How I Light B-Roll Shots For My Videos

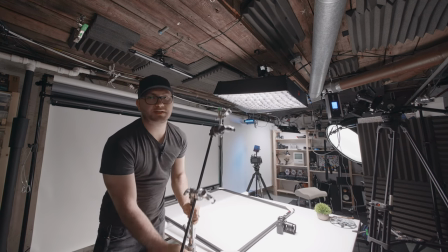248s
And this is the stand I'm going to be using. It essentially is a C-stand, nice heavy duty one with an arm on it.
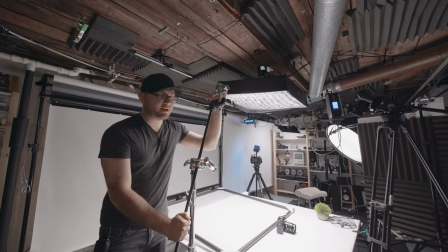256s
And I have a mathelini clamp which is what we're going to use to clamp to
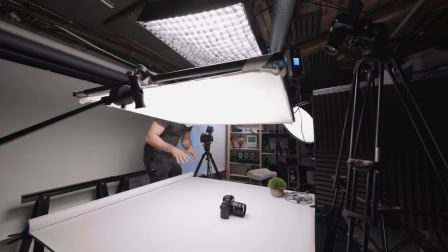261s
our frame and now we have it mounted on the stand so what's happening right now we're taking that smaller light and making it huge what does this do for us it softens it and increases the size of
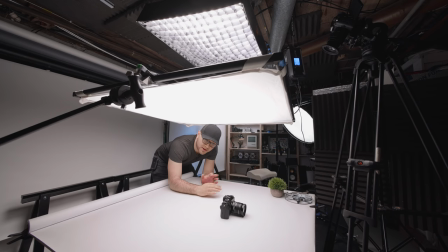274s
the light which is going to reduce shadows and this is my favorite look ever let's look at the second camera here and we'll talk about
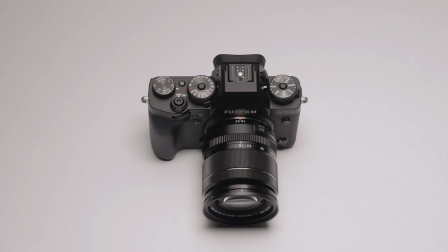283s
what we're seeing so if i move the diffusion out of the way completely take a look at the shadow right down here in front of the camera lens
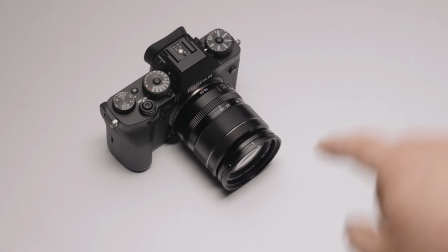291s
let me actually move this a little bit so we've got some shadows over here i'm going to bring the diffusion in it's going to darken things but watch those
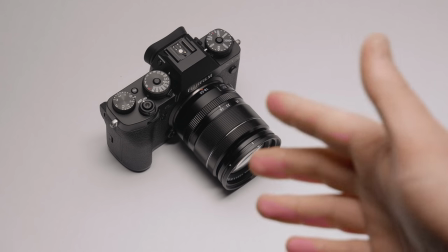299s
shadows see that difference it's going from wow that's pretty soft it looks pretty nice to oh my goodness that looks so much better and
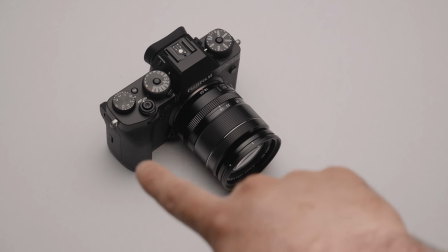307s
we just have a nice little kiss of a shadow on this side.
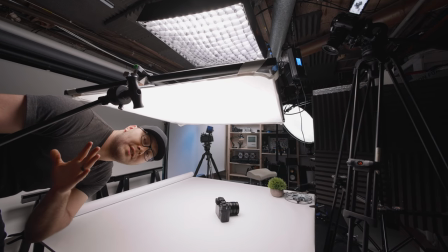311s
And what's cool is I can control that amount of shadow by moving this thing up and down closer to the subject or further away.
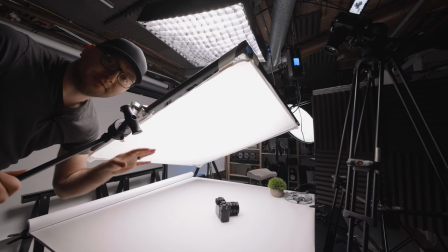319s
And at this point, I want to talk about the angles of light and what you should probably go for. Now, the bigger your light source, the less it's going to matter. It's going to just cast soft light pretty much everywhere. But the smaller the source is, the more you're going to have to pay attention to light angles.
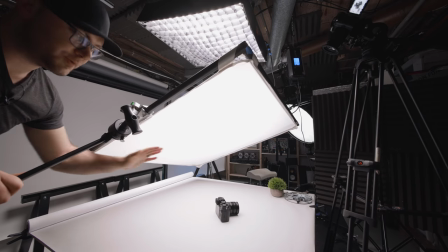336s
So what's essentially happening right now is we're kind of backlighting this camera.
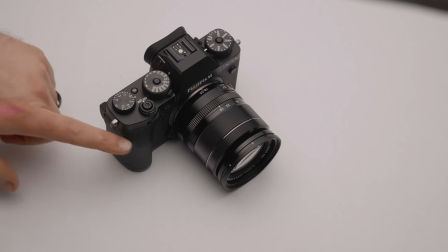342s
You'll notice things are really well lit from this side, but then as we get closer to the front of the camera, it's getting a little darker.
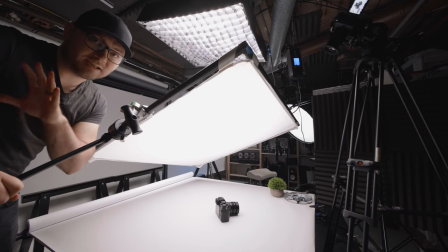349s
That's actually my favorite way to light is back key lighting. So this is a good way to go.
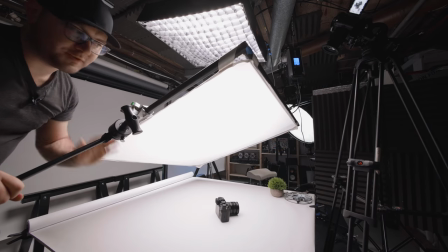356s
You could light straight down from the top or top lighting, but this is more of a slight back light and you might be thinking, but Caleb, the light's straight above it.
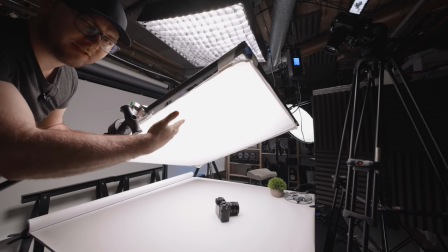364s
Well, when you use diffusion like this, whatever that last modifier is becomes the light source.
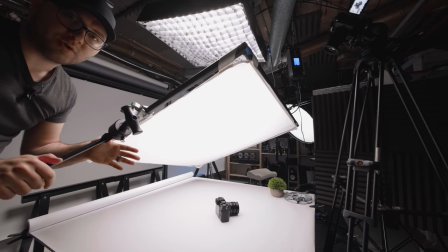370s
So now that I have this thing angled, we're creating a different style of light source.
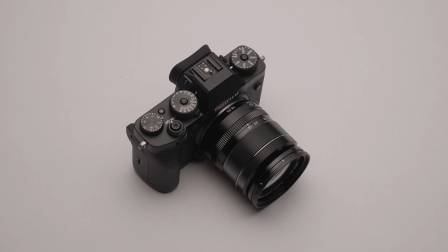375s
So things look pretty nice right now, but let's say you aren't really happy with the shadow on this side of the camera.
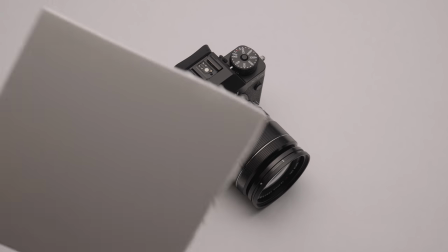381s
What we can do is add a little bit of fill. So this is a piece of foam core.
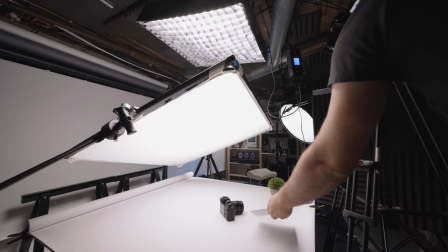387s
This is primarily what I use when I want to add a little bit of fill.
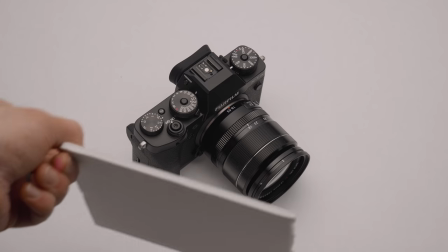391s
You can see pretty easily what happens when I bring that in. you can see it's filling in that shadow.
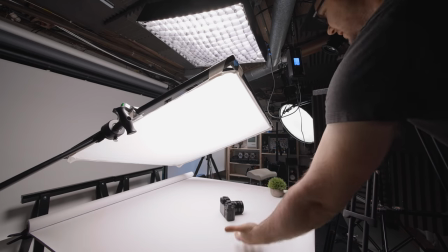398s
Since we have this white paper background it's pretty filled in. It's acting like a second source because the light's bouncing off the table hitting the bottom of the camera.
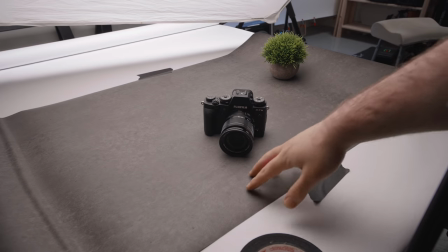407s
But if I add something a little darker like this fake concrete vinyl that we've talked about in our last video
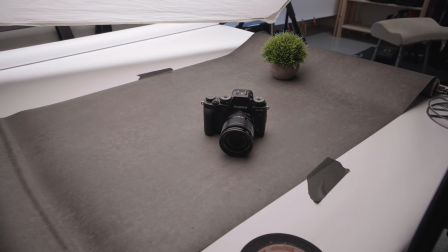413s
you'll notice that the shadows are a little more severe and we need to brighten a couple places up.
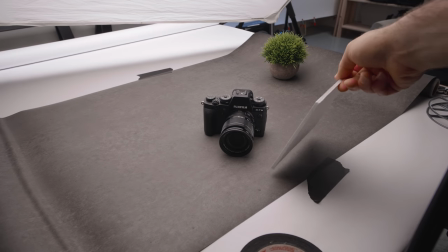418s
So I've got my tiny little scrap piece of foam board here and if I just bring it in a little bit I'm just out of frame look at the difference between before
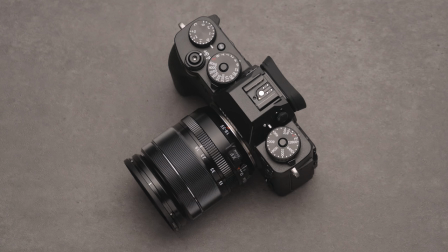427s
after before after and the things you want to pay attention to is obviously the distance of the board also the angle
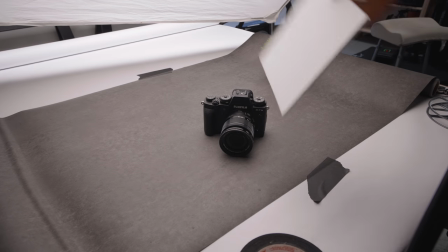436s
because again we're essentially taking light from our main key here and bouncing it off of this guy to get that
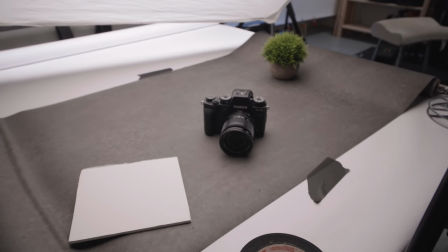442s
fill now this piece is a little too small for what I would like so I'm gonna move up to something a little larger Here is a much larger piece,
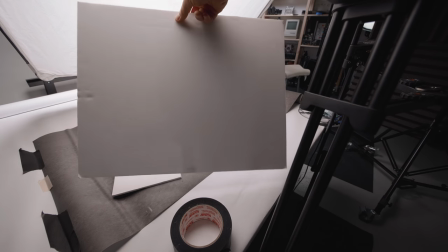449s
typically the size that I use for this type of stuff.
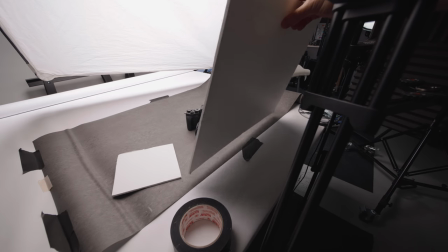452s
And often what I'll do, instead of trying to hold this or mount this some way special, I just literally lean it up against my tripod legs.
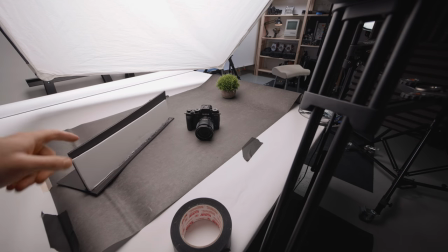459s
Another way I rig up these boards often is with this. It's a very rudimentary, essentially a clamp.
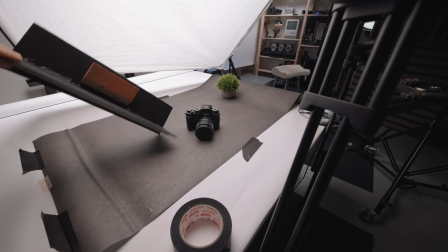466s
I just used scrap pieces of that same foam board and made this tiny little vice.
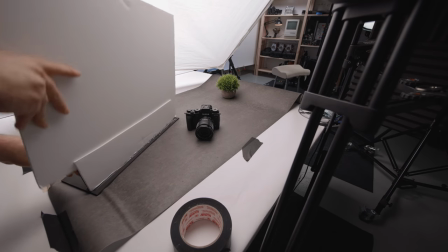471s
And essentially, I can just take my foam board here, slide it in, and now I have a little freestanding little mount.
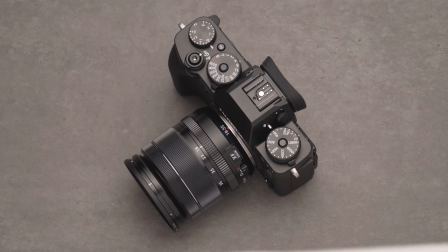479s
So I'll go ahead and set that up. This will allow us to get it much closer to our subject. So I'll just get it out of frame.
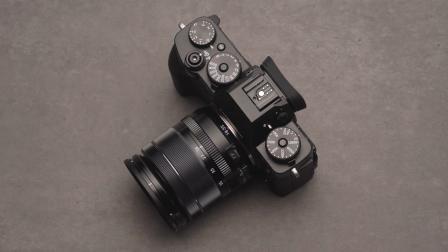485s
And there's our shot with the diffusion and without, just to show you the difference. Now, I know this stuff sounds pretty nitpicky, but this is what makes epic B-roll, especially this tabletop stuff. When you get in there and just get those fine details all figured out, it makes such a big difference So let's get back to our little Fuji set and spice things up a little bit.
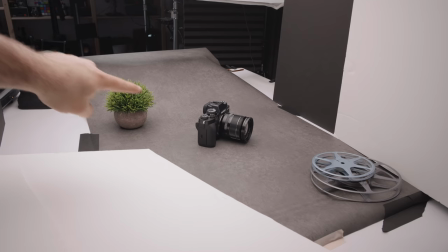507s
Okay, so we've changed things up a little bit We have our backdrop kind of going up and away from our subject So
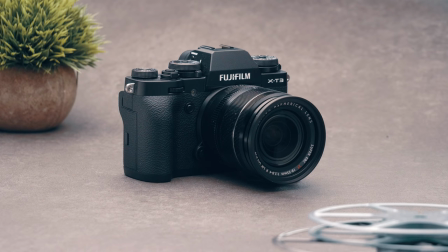515s
on our main camera we get kind of a nice full shot using that concrete vinyl I've thrown in just a couple items to make things a little more interesting and then
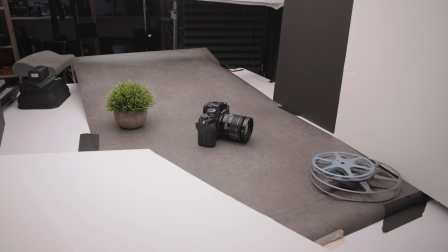522s
we have fill kind of all over the place honestly some of this is just barely making some tweaks but this piece right here is making
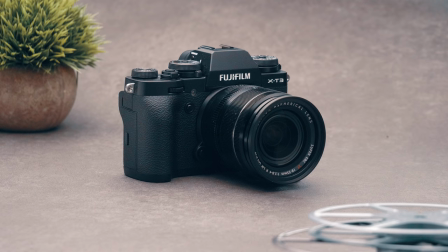529s
a nice little fill on that dark side of the camera and at this point you could call it a day but I'm going to add one more light
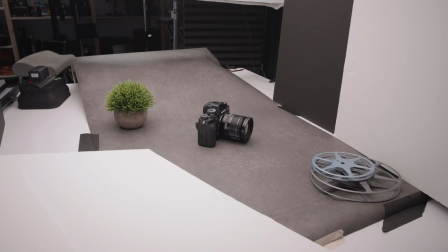537s
sometimes I do this but not all the time and it really does add a nice little touch to finish things off if you will I sound
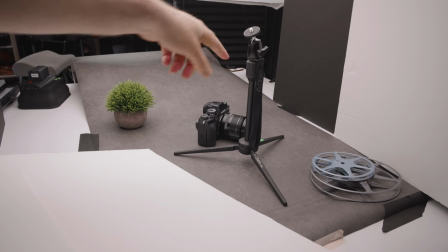543s
like a chef and to mount our light we're going to be using this tiny tabletop tripod it has a ball mount it comes with I'll link to
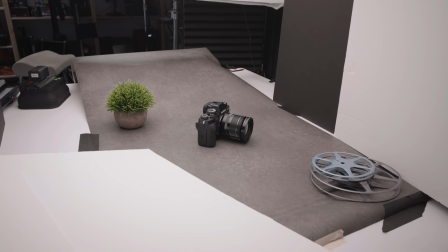549s
that in the description and for this you can use anything I like small lights because you can easily maneuver them with this kind of small set stuff.
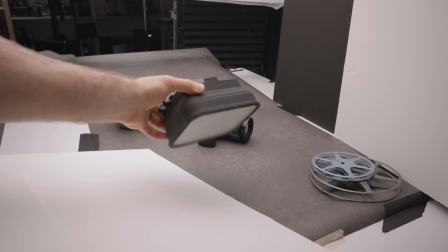557s
The one we'll be using is the Luxley Viola. It's a great little LED light. It is a little pricey.
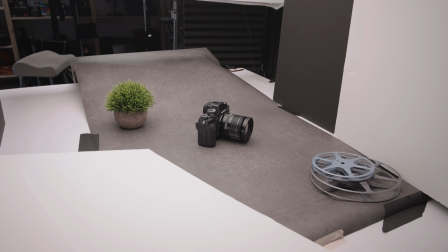562s
Another option to consider would be the brand new Kane TV RGB light. Also a good option. Any of those will do just fine for you or you could just use an Aputure M9 if you want just a little bit of kick from one side.
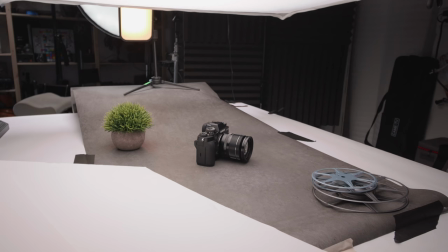577s
Okay I think this is about where I'm gonna call it a day. So we ended up setting the light straight behind the subject when you're looking at it from
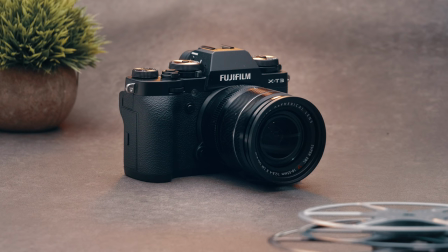584s
the main camera and set it really really low so it's just barely
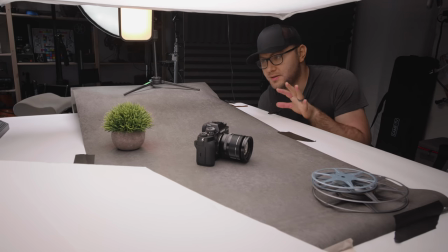589s
giving us a little bit of warmth now you might be thinking now caleb listen this is all great but i don't have diffusion fancy lights rgb all this crazy stuff i have maybe a softbox well let's go ahead and quickly look at how you can get a really nice down and dirty lighting
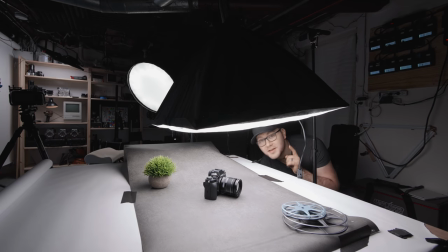606s
setup with just a cheap cheap cheap softbox and this is what a setup would look like if you wanted to spend almost no money
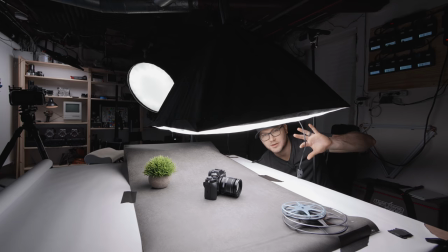614s
at all I'm using a really cheap softbox I want to say it's around 20 bucks with a fluorescent bulb in it and
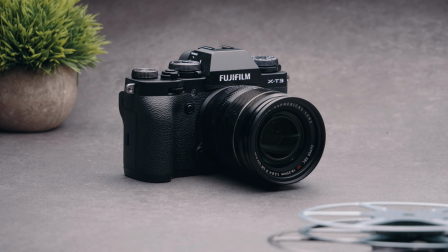622s
it's the only light lighting this right now you can see it looks pretty nice now it's a lot harsher than our previous setup but hey maybe you like that look more
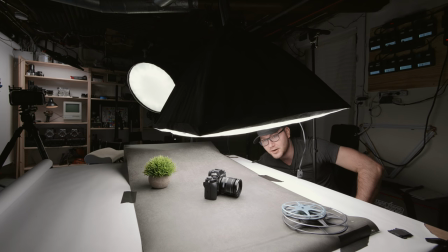630s
and you want to go with a smaller fixture and skip the diffusion altogether now you won't be able to do as wide of a shot but hey it's going to do great for small stuff like this and this setup is using a microphone boom stand which is around 20 bucks and a small
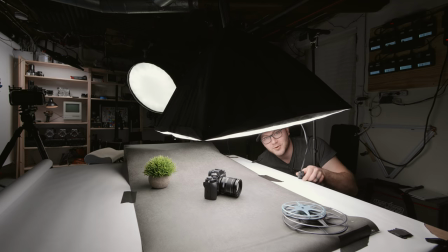646s
adapter thing that I'll link to in the description to make this whole setup work you can turn it off turn it on it's really really simple
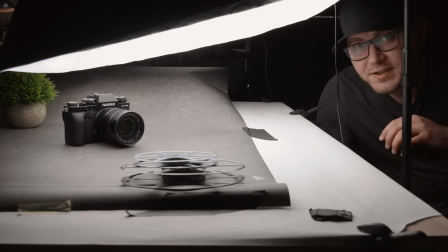655s
and that will get the job done to get started so hopefully this has given you a couple ideas if you're going to be shooting videos like this
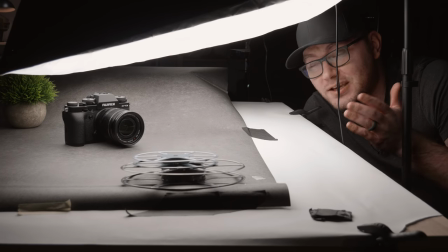663s
photos it's going to work great for photos or really anything I use this constantly for b-roll and I realizing
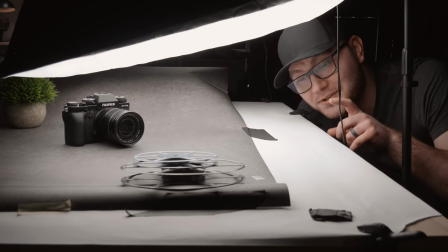671s
the stand is slowly dropping down on me because I didn't tighten it enough so that's gonna wrap this one up guys thank you so much for watching links to everything in the description
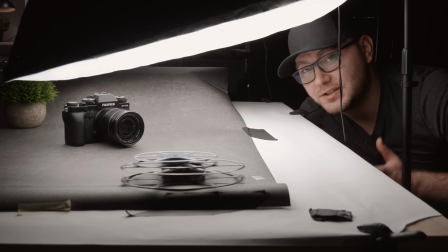680s
really appreciate you guys watching and hopefully you've enjoyed this let me know if you have any tips for other shooters out there and I'll see you